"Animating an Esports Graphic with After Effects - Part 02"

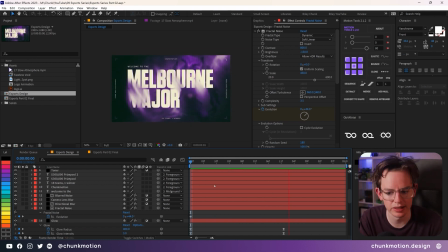1705s
And one of the nice parts about animating the evolution means that if any one particular letter or one particular asset gets a bit blown out by the noisy and the blur aspect, it doesn't take too long for it to wear off a little bit and become visible again.
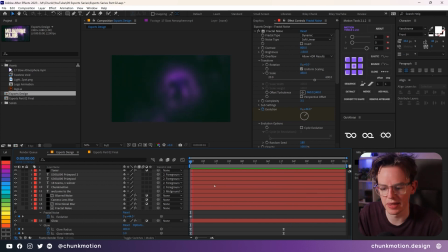1718s
And it's just a fantastic kind of system that happens automatically based upon just these 2 keyframes.
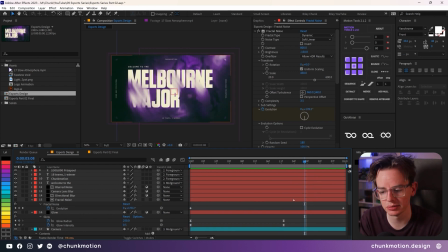1725s
One of the other aspects when I was first animating this piece, I wanted some kind of technical, erratic opening to this piece. It would only be like 1 second long, but it was also, it turned out, very difficult to try and summarize in a tutorial and build it up from scratch.
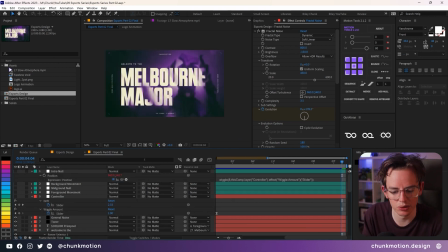1740s
But what I will do is show you what I came up with and then break it down with all the extra kind of techniques and effects that I used along the way.
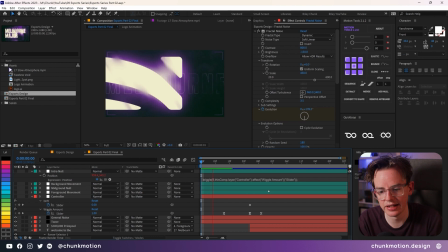1747s
If I just play through this piece, you see that I introduced this just 1 second of kind of build up,
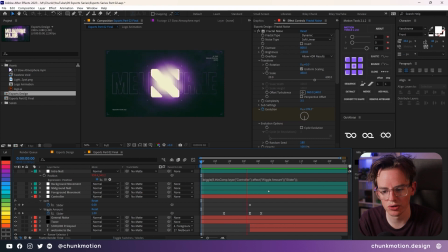1755s
utilizes a logo, some other technical aspects.
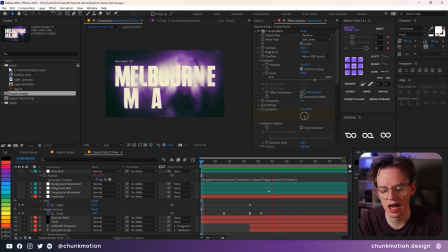1758s
There's a cool little grid background, some extra text, but it builds up this kind of tension to a reveal in the process.
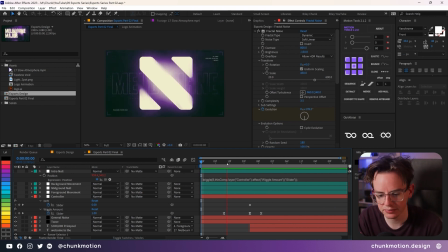1765s
And I think it works really well. And I'll break it down for you. The main foundation for this entire kind of intro is this logo.
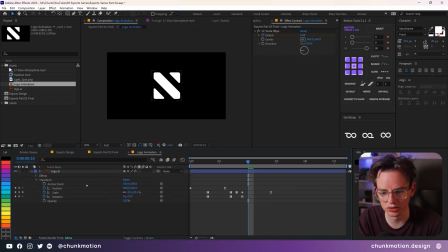1773s
And I made this inside of Illustrator, just utilizing a square and a couple of, cutting out edges.
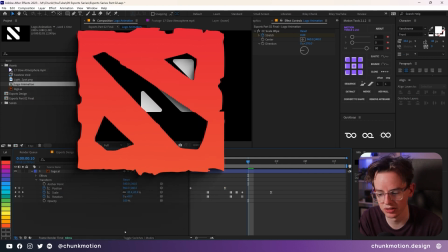1779s
This logo was inspired by the Dota 2 game, but also turns out this logo looks very similar to the Apple News logo.
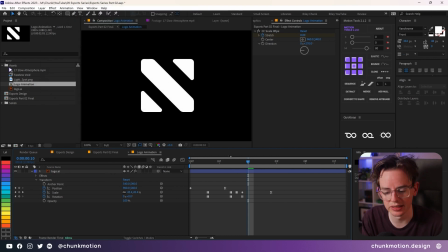1786s
Either way, I think it works really well, and it's enough kind of idea for the whole piece. And the way I went about animating is I animated in its own individual composition.
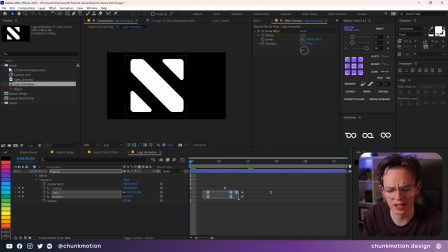1795s
I utilized some hold keyframes because that seems to be a very much of a trend when it comes to esports. It's erratic and it's glitchy and it looks kind of cool. I just kind of made this up on the fly.
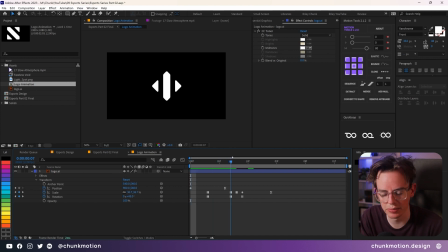1806s
I got it sliding into position. It changes scale and rotation a little bit, up and down, back and forth, and ends with a slow zoom up. That's all it really is required at this point, and it works really well to be effective.
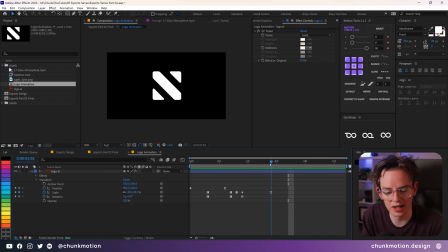1819s
A couple of these are just one frame changes. And you can kind of just make things up and see what feels right when you're animating it.
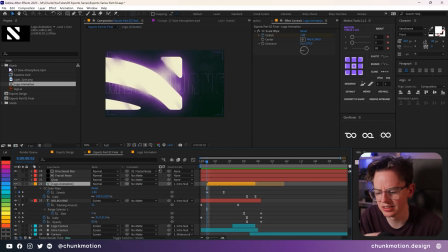1827s
But the real source to this whole piece, you can see here, is this unusual effect called CC scale wipe. I don't understand it, but it works really well for this kind of more dynamic and organic kind of movement that you can get here.
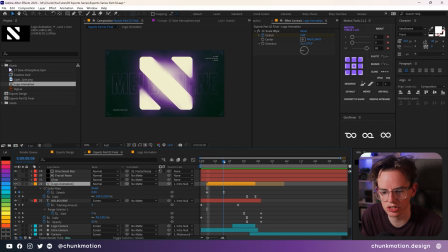1844s
I just animated the stretch from 1.8 back down to 0 just to reveal this logo in a more pleasing manner.
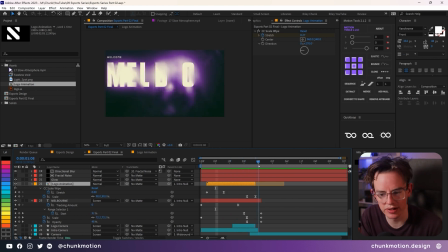1852s
It then scales down, but I'll talk about the transition and all the things that are involved towards the end.
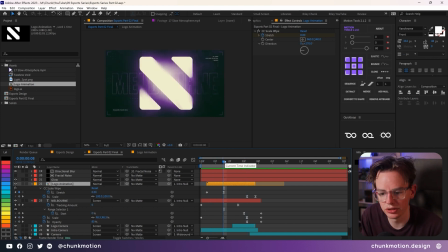1857s
I'll focus first on all the other things that are currently going on. I also included some Melbourne text here in the background just to help kind of bring back that focus.
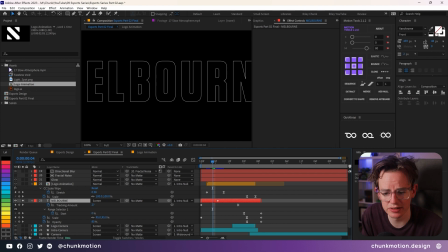1866s
If I just solid this layer, you'll see that it's just simply the same kind of text, but I utilized a stroke instead of a fill,
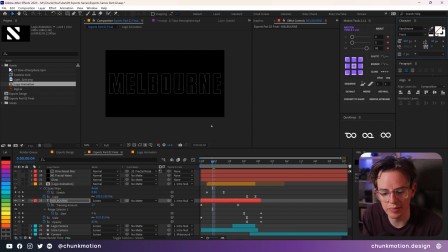1872s
which you can control up in the character font text. I animated the tracking of this layer, so all the letters are a little bit further spaced apart.
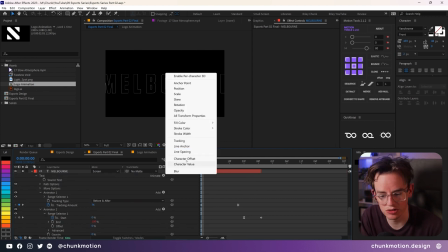1881s
The way you go about that is by adding in a text animator for the tracking. You don't actually have to animate the text animator.
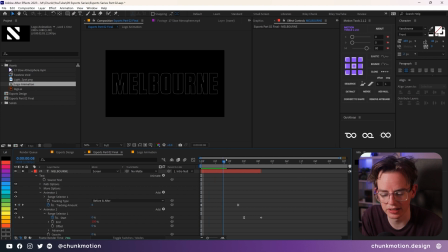1886s
All you have to do is just keyframe the tracking amount, and you get to access the very nice property of separating each letter by a determined amount of space. And that's what I've got going on here with a very similar kind of easing that we've done with the previous things.
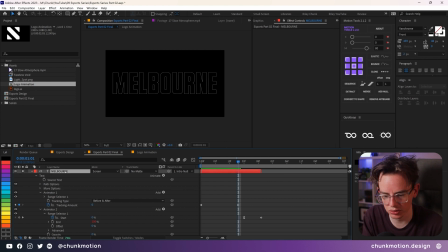1901s
It starts out very quick and starts to ease in. It also scales up over the course of the animation, and then it gets to transition off, which I'll get to explain in a moment. I've also introduced some extra corners just for the intro here. They just get to animate in very much like we have done before, but it gets to transition away and just animates out via its trim paths.
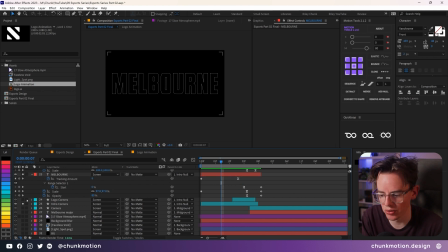1920s
But I also have these logo corners, which I think is pretty neat. I got to adapt the current system here and have them just suddenly appear around about the logo when it's finished doing its little rotation business, and it gets to kind of do the opposite scale that the logo does.
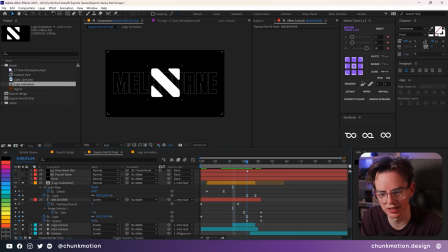1935s
It feels like it's locking in the process, and it makes for a nice little build up, and they also animate off. I added in some extra detailed text of not much importance whatsoever, just into the corners,
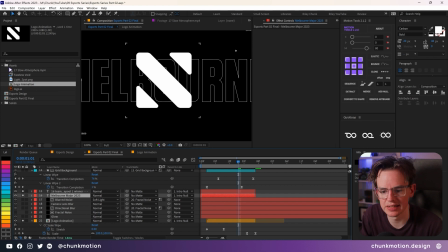1948s
because once again, it's kind of that build up of detail in these pieces, just more technical elements.
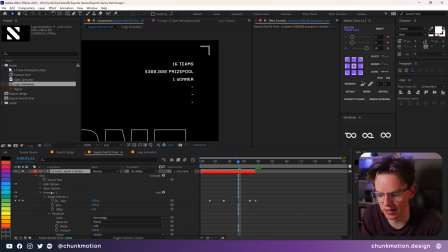1954s
But for instance here, I've added in a text animator, which is purely based upon opacity, set to 0. It's still set to square, and I'm just simply animating the start towards the end. But this one's going to be based upon words, but the key source here is at a randomized order,
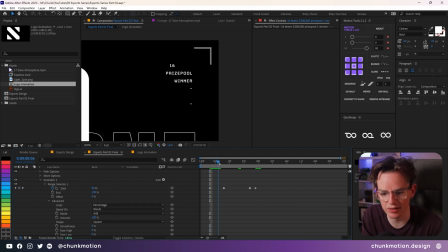1970s
which means that they just get to appear in an erratic randomized order. And for the transition for these, it's just simply reversed. Nothing too technical there. Along with this text animator, I've also animated the tracking amount that little bit just for a bit more variance to it.
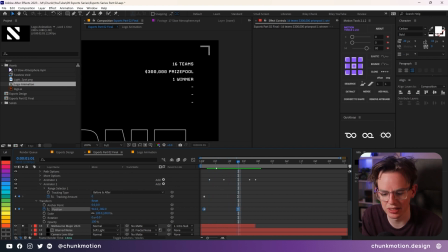1987s
It's barely noticeable at this point, but also sliding their position ever so slightly in so that it adds a bit more movement to the piece. One of the other cool aspects that I've got going on here is this grid background.
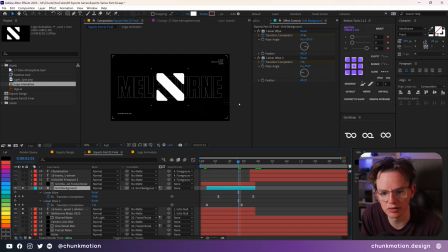1999s
And if I start to minimize all the effects that are going on with it, if I get rid of these linear wipes, I'll get to explain it from the ground up. It's also got this Luma mat going on here. It's really just a bunch of squares in the background.
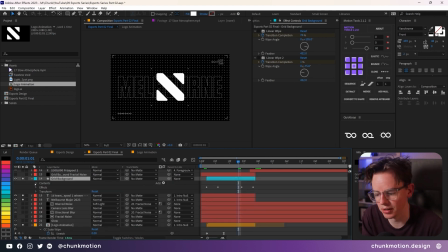2012s
But the way it's set up, I think it's kind of cool. Maybe a slightly overkill, but it's one of the only ways you can do about it inside of After Effects without any kind of plugins.
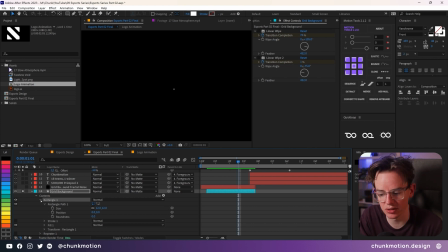2021s
Utilizing repeaters, we're able to repeat this over and over again to eventually create a grid.
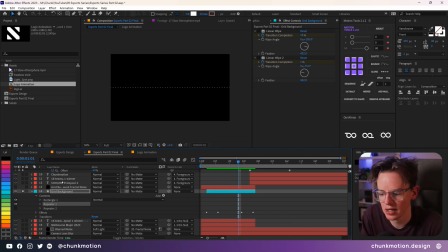2026s
One repeater is just to create it left to right, a whole line of these. I've currently got 50 copies, and each of these are translated by 40 pixels to the right. One other little tidbit that I can include here, just to make your lives a little bit easy, is by adding in an expression for the offset, because you really want your original square to remain in the center.
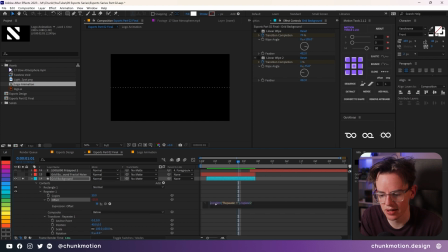2046s
What I can recommend is by adding an expression to the offset, which takes the value of the copies in a negative value and divides it by 2, which means that every time you change the value of the copies, it keeps the original one centered. And I think it's just really handy to keep things automated.
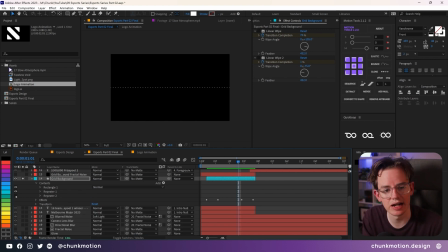2063s
Likewise for the second repeater, we're just going to take the single line and now repeat it up and down. easy enough to create a grid. Again, same kind of expression linking it to the copies, but I've also added an expression that takes the value of translation that we had stipulated in the first repeater and mimic it here,
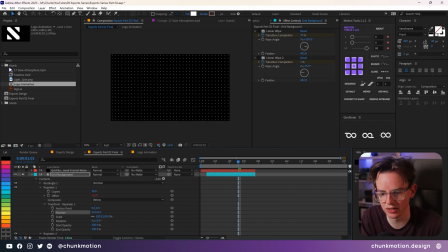2081s
which means that if you go to the first repeater and change the X value, they all start to follow along in a very uniform manner. I've got them then revealing through the effect called a linear wipe, which is just a very basic kind of effect that just reveals and dismisses layers based upon its angle and its transition completion.
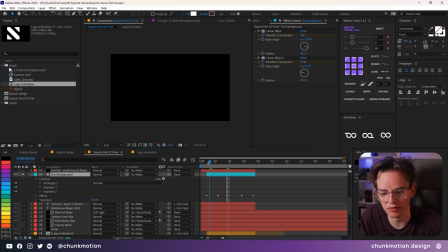2100s
I've got 2 of these so that one reveals it and the other one follows suit. And these keyframes are overlapped quite a bit in the process, and they're eased quite heavily so that you get a more gradual and slow kind of reveal. It happens very quickly in the end, only over the course of a couple of frames, but I think it's very slick.
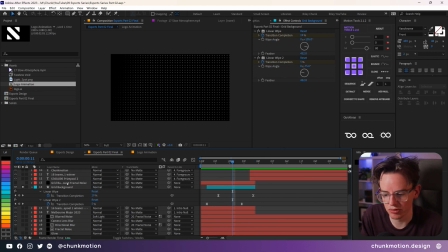2119s
But the main effect is driven by this grid background fractal noise, because we love fractal noise here. And at the moment, it will just be using it as a luma matte. If we just reveal this layer for a moment, you'll realize that it's very similar to the other one that we had used to drive that original noisy blur.
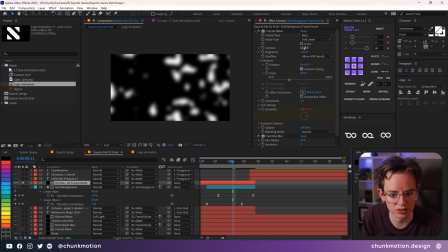2135s
It's a fractal noise, basic, it's got some contrast, it's got some brightness, it's got a very quick evolution.
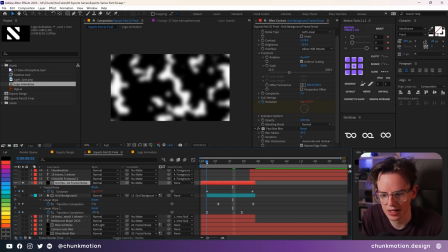2141s
You'll see that if I check out the keyframes here, it is quick to animate through.
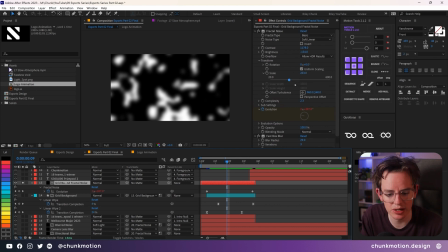2148s
Very weird, it's undulating and all of that. The scale is not quite as large, and we've got a fast box blur over it just to help soften out all those edges. But utilizing this as a luma matte for this grid background means that when it starts to animate through,
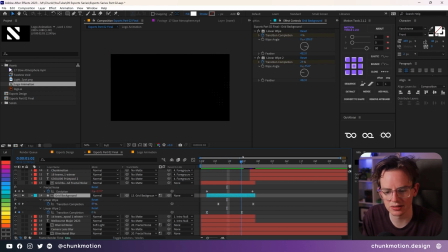2160s
you'll see that it's very quick and it's just that extra little accent detail to the whole piece. And because this opacity is set to 30%, it's getting picked up by the CC toner as quite a dark gray,
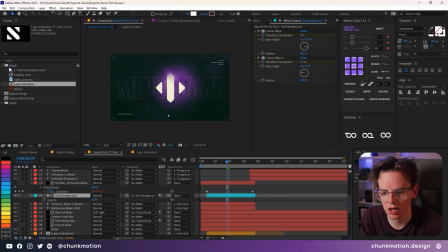2173s
and it means that it gets this wonderful kind of purplish but dark color to the whole piece. It doesn't bring too much attention to itself in the process, but I think it looks really nice and just adds this extra detail to the background as all these other things start to move about.
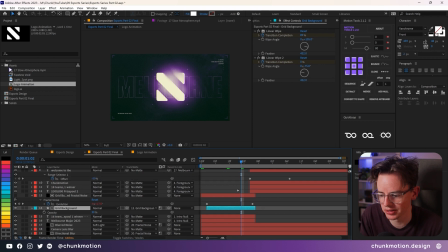2188s
Now, when it comes to the transition, there's a couple of things that I wanted to note. The main thing here is I've introduced its own intro null. This one's got the position wiggle effect on it too, but there's one extra bit that I added in, is the controller for the wiggle amount.